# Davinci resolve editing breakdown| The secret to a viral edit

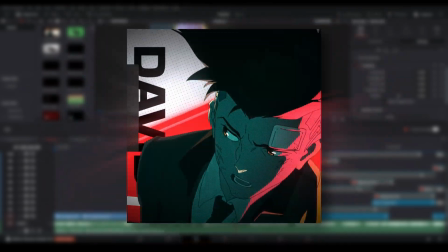Yo, so I made this cyberpunk edit and posted it on TikTok and it went quite crazy, got over like a million views. Make sure to follow me on TikTok at Eli.Able.
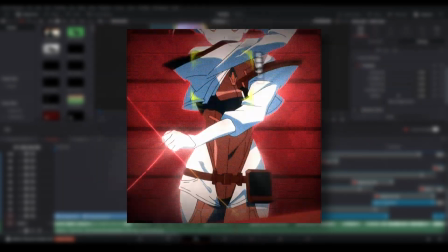A lot of people have been asking me how I did it, especially on DaVinci Resolve. So in this video, I'll be going through the steps I took in each part of the edit and the effects I used as well.
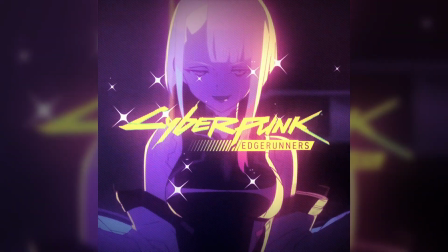You can also download the project file for the edit in the description below. I just basically slowed here down just to transition it in.
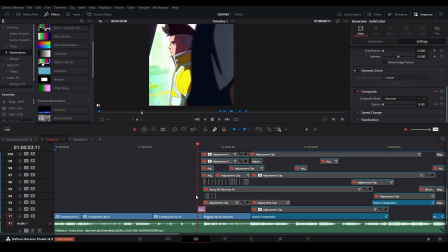I just added a solid color, keyframed the opacity just to make it fade in. Then I just added an adjustment clip above with a transform node and just zoomed it out. with my graph looking like this and then i went and
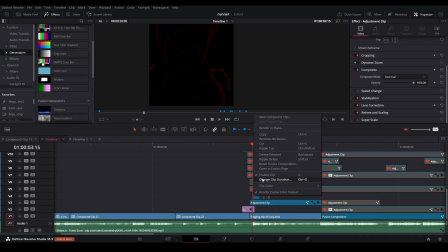added a one framer and a two framer in the one framer it's quite literally just an edge detect and a glow just to make it pop
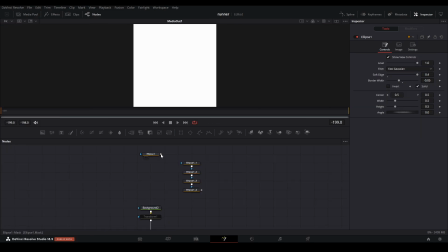out a little bit more in this one framer i just added a background node and put in eclipse with these settings on here and then i added more
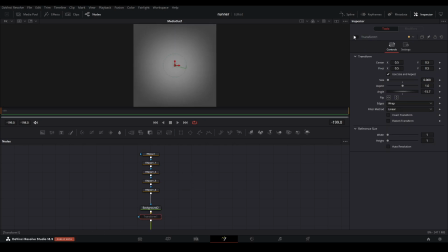couple ellipse nodes and then i added transform and zoomed it out and changed the edge to wrap just so we can have this half tone
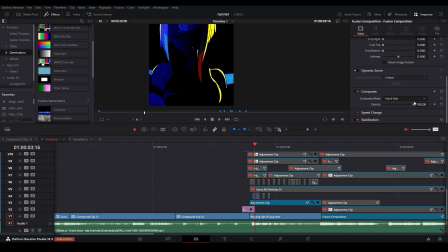polka dot effect and then in the edit page i just changed the composite mode to hard mix and left it at 100 and then i added starry particles which i got from a free pack i'll leave in a description and then to create the glitchy cyberpunk logo i basically keyframed it zooming out
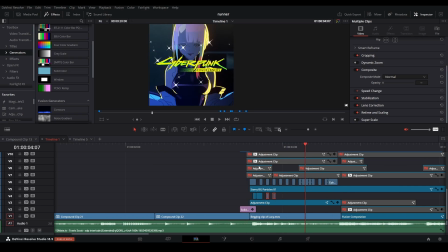and then went back and cut up the individual frames to get this sort of glitching effect i duplicated these layers underneath and then moved them around as you can see here it adds more to the glitch effect above that i added a glow effect to this whole sequence i basically added a soft
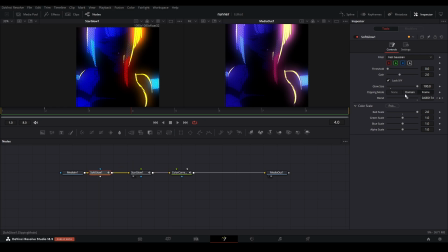glow with these settings here and then i added a star glow and changed the gain so it's quite subtle and then i just added a color curves
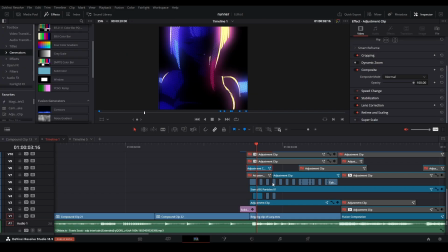here and made the whole thing uh look more purple then i wasn't happy enough with the glow so I just went underneath that layer and added a second glow which made it pop a bit more above that I went in and added this adjustment clip and in it I added scan lines
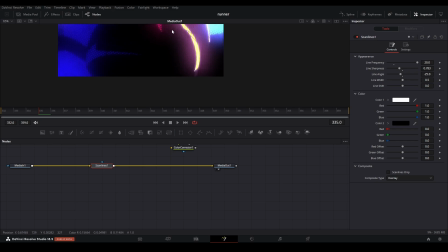which makes it kind of look like you're looking at it through a like a monitor screen or a tv screen with the scan lines here which I
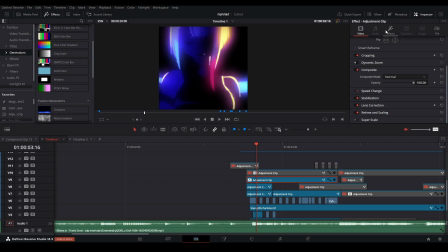just think was quite cool and on that adjustment clip as well I added a vignette to it which kind of just darkens the edges there which I just wanted to do then I added flicker addition to this adjustment clip as well and then to really tie it off I thought that wasn't enough
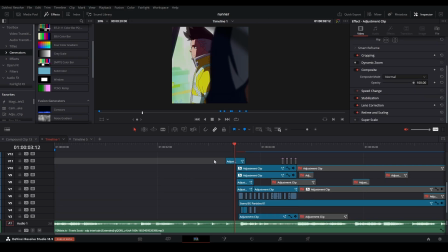when making it so I also added this that swipes over the screen helped transition it a little bit more i did that by a background
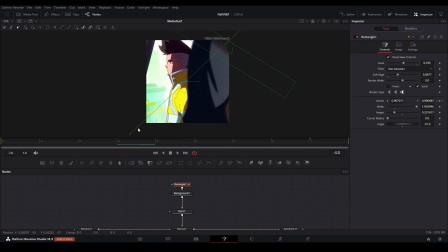node here and then with the rectangle i just animated it swiping up and down and i changed the levels of the rectangle so it appears like a bit faded out then i just went in and added a dent change it to type 2 and with these settings so it kind of looks like it has sort of almost this fish lens sort of feel and
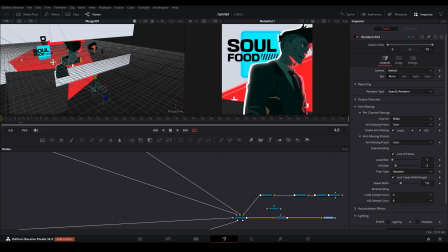this is the node tree for it basically i made the whole thing in 3d space and i sectioned each part of this edit here into groups
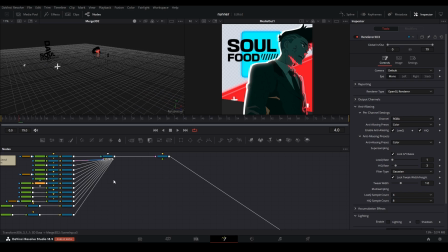the first group consisting of just the text and some things in the background the second group being the main shapes that you see in the final edit
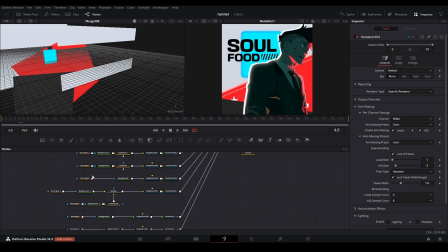and i basically just did that by background nodes soft glows and masks and then i have a group especially for the subjects so we
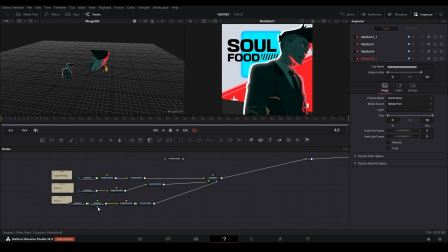have both marks and then later on in the edit you'll see mark talking to lucy as well and i basically added these guys by just using the polygon node
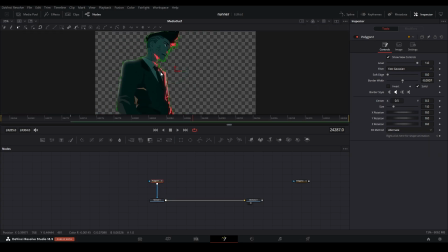here and masking them out so i just went through and like masked out individual points i think this is my first time like actually like
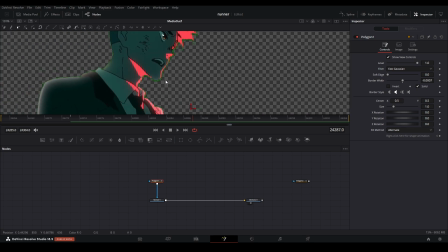properly masking uh so you can see here there's there's a lot of points where they just they just shouldn't be once i had that masked i turned into a compound clip and then just dragged it from my media pool into the 3d space and added it to the image plane and then
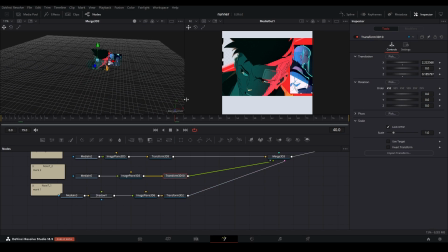of course the transform to position it where i needed to be when i was making this whole sequence i wasn't sure where i was going with the edit so i added transforms because i thought maybe i would animate them and it was just best to use a transform to animate rather than the actual image plane but i didn't end up animating them so i just left it there and pretty much all of these clips here are the same length i just
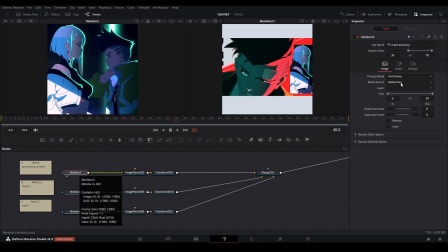made them appear in different places and i did that by just going into the globe in and out and choosing the frame that i wanted it
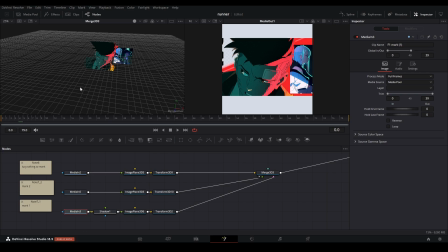to appear in so if we took a look at the merge here for our first image of mark here i had it appear at frame zero and at 39 which would be here so if we go one frame forward you can see that disappears and then disappears because i had it appear at frame 39 so it appears and disappears on the same frame this background node here just consists of this half tone like polka dot effect which i got
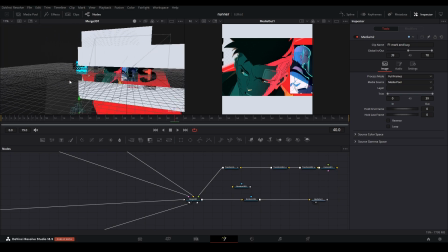from the free peach pack altogether the scene looks like this if you are struggling on a low-end system and it can't really handle 3d
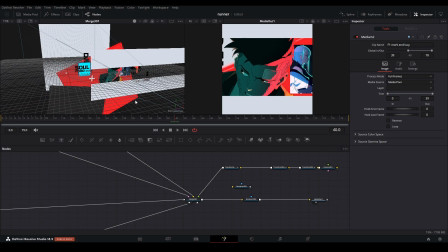space there's a way to do this with parallax without going into the 3d space i'll just leave a link to the description to that video and you can take a look for yourself but after i built out the scene i went and animated the camera by just adding a camera node here and then positioning
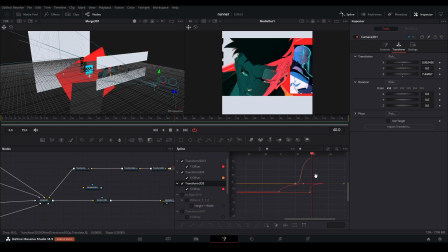it where i needed to be with the transform and these are what the movements of the camera looked like i'll just simplify it for you now